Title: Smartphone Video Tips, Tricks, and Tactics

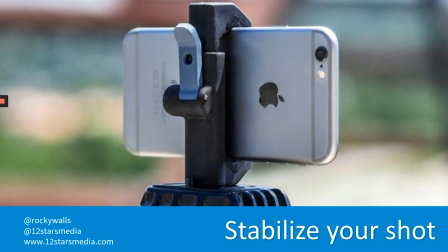And the idea is to stabilize your, your shot to make sure there's not a lot of unnecessary hand movement with, uh, with your, with your phone. Um, and, and I'm going to break that rule in just a minute, but, but I just want to tell you that, um,
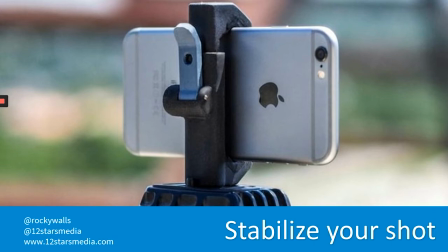if your choice is to hold the camera with your hand right in front of your face and sort of not really provide any intentional movement, which again, we'll talk about in a moment, but if the movement is going to be unintentional because of shaky hands or because of you just kind of walking around,
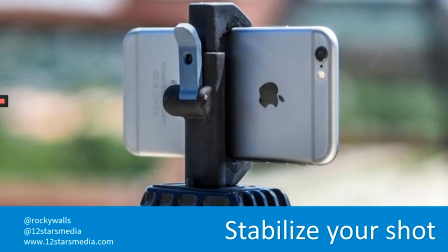if that's your choice versus setting the camera down somewhere and getting a nice stable shot, I would choose nine times out of 10, the stable shot, whether that's on, again, a tripod or something that you've sort of engineered.
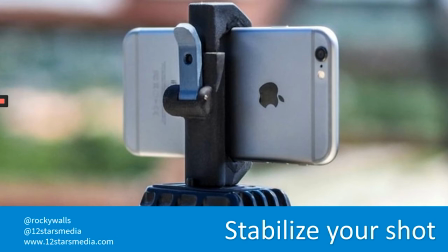And that again, just helps to remove some of that shakiness from your hands and it helps to sort of force you to think more about what you're putting in the frame of the shot rather than just doing that point of view walking around showing people what they would see if they were there
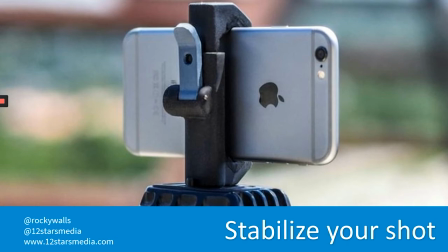which most of the time results in a lot of longer less useful sort of candidly more boring shots.
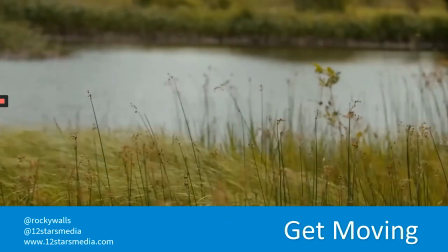Now again I'm going to break the rule and I don't know how well you'll be able to see the video that's playing in the background here.
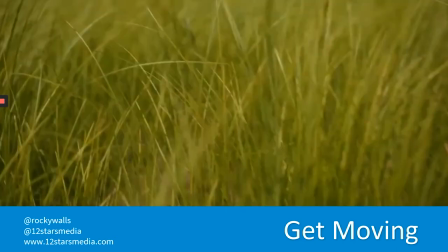This is actually not a photo or a still image. There's a video playing.
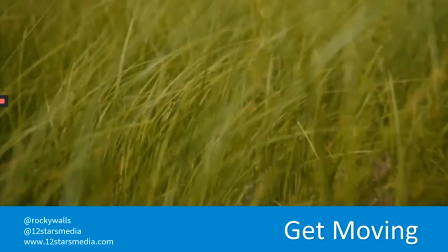My guess is that you won't be able to see the movement real well because as we do these things over the internet,
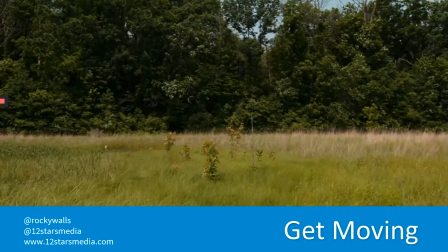they tend to not be the best quality in terms of being able to watch a video.
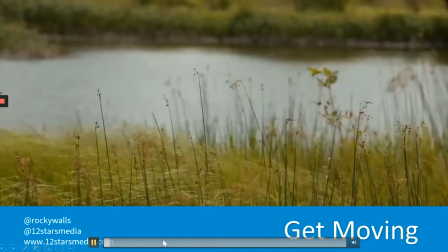I'll just play it again. But there's a few sequences of movement in here.
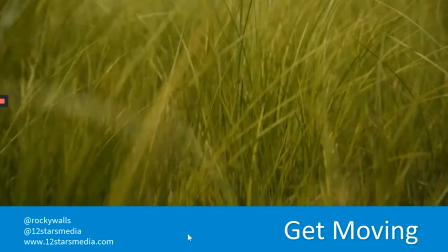There's three shots and they all three have some different kinds of movement.
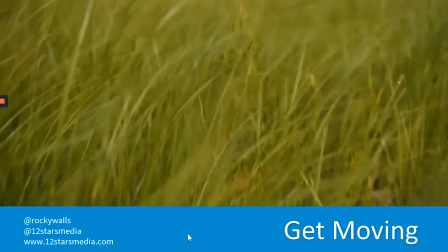And so what I'll do is I'll just play each one real quick and pause it in the middle so that we can see.
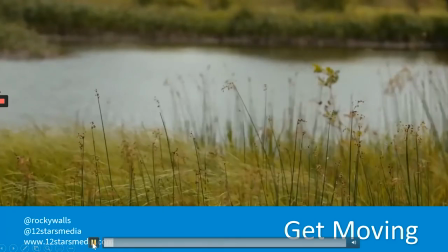Here's the first one. I'll pause it. And if you're not able to see, what's happening here is the grass that's in front of the camera is moving quite a bit with the wind, with the breeze. What I want you to notice, though, if you can, or I'll just tell you if you can't, there's no movement of the camera at all.
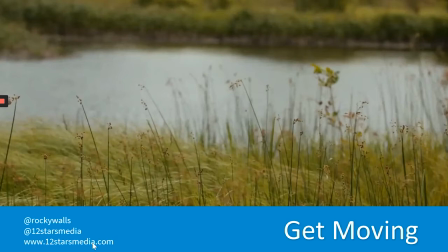We have this set on a tripod, like I've described. We're not holding it with our hands. We just have it set, and the only movement that's happening on the screen is the grass in front of us, which provides a lot of visual interest.
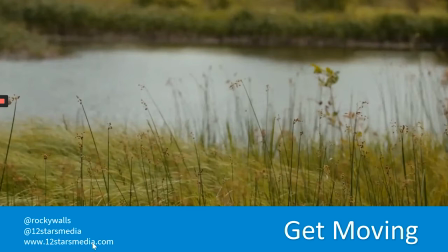It puts the focus on the movement on the grass. And then if you could see the detail, which, again, I sincerely doubt over the Internet, you can see the ripples in the wetland back behind that grass. it's it's pretty pretty noticeable and in high definition you've got all these ripples
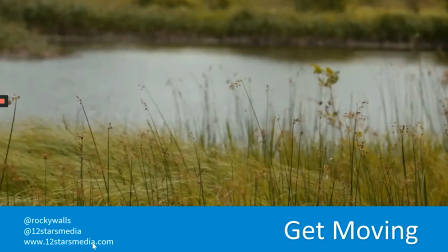from the wind in that water back in the background and so that's one form of movement that you can get when you're filming video so i want you to think about there's there's basically three kinds of of
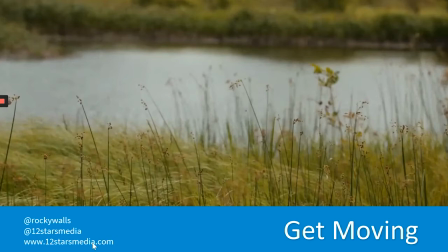movement that you can provide and movement is very very important now before when i was talking about stabilizing your shot i'm talking about movement that's not very intentional a movement that doesn't really add a lot, which is, you know, your hand movement of just kind of shaking the camera around or moving the camera around sort of unnecessarily.
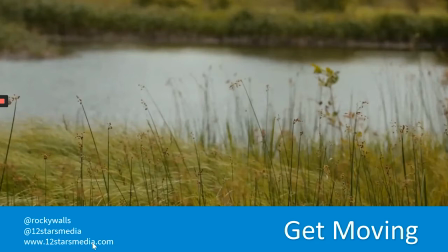But there are three kinds of movement that are actually very good and purposeful. And this is one of them. This is a scenario where the camera isn't moving, but what's in the scene is providing a lot of movement. There's a lot of movement in that grass as the wind blows through it. And so you can think about that when you're filming out there.
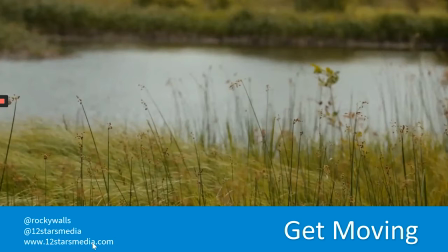Think about, is my subject, is what I've put on camera already providing a lot of movement? And if it is, then your camera probably doesn't need to move at all. You can just film the movement of maybe water moving through a certain area or maybe machinery being used.
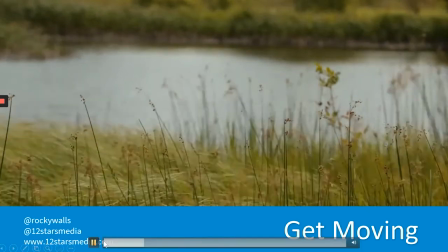Maybe whatever the subject is, is already providing a lot of movement. The next clip is a really, really low shot moving through some of this grass.
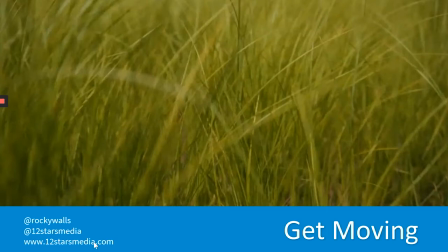And what you hopefully noticed in this shot is that mostly the camera is moving in this scenario.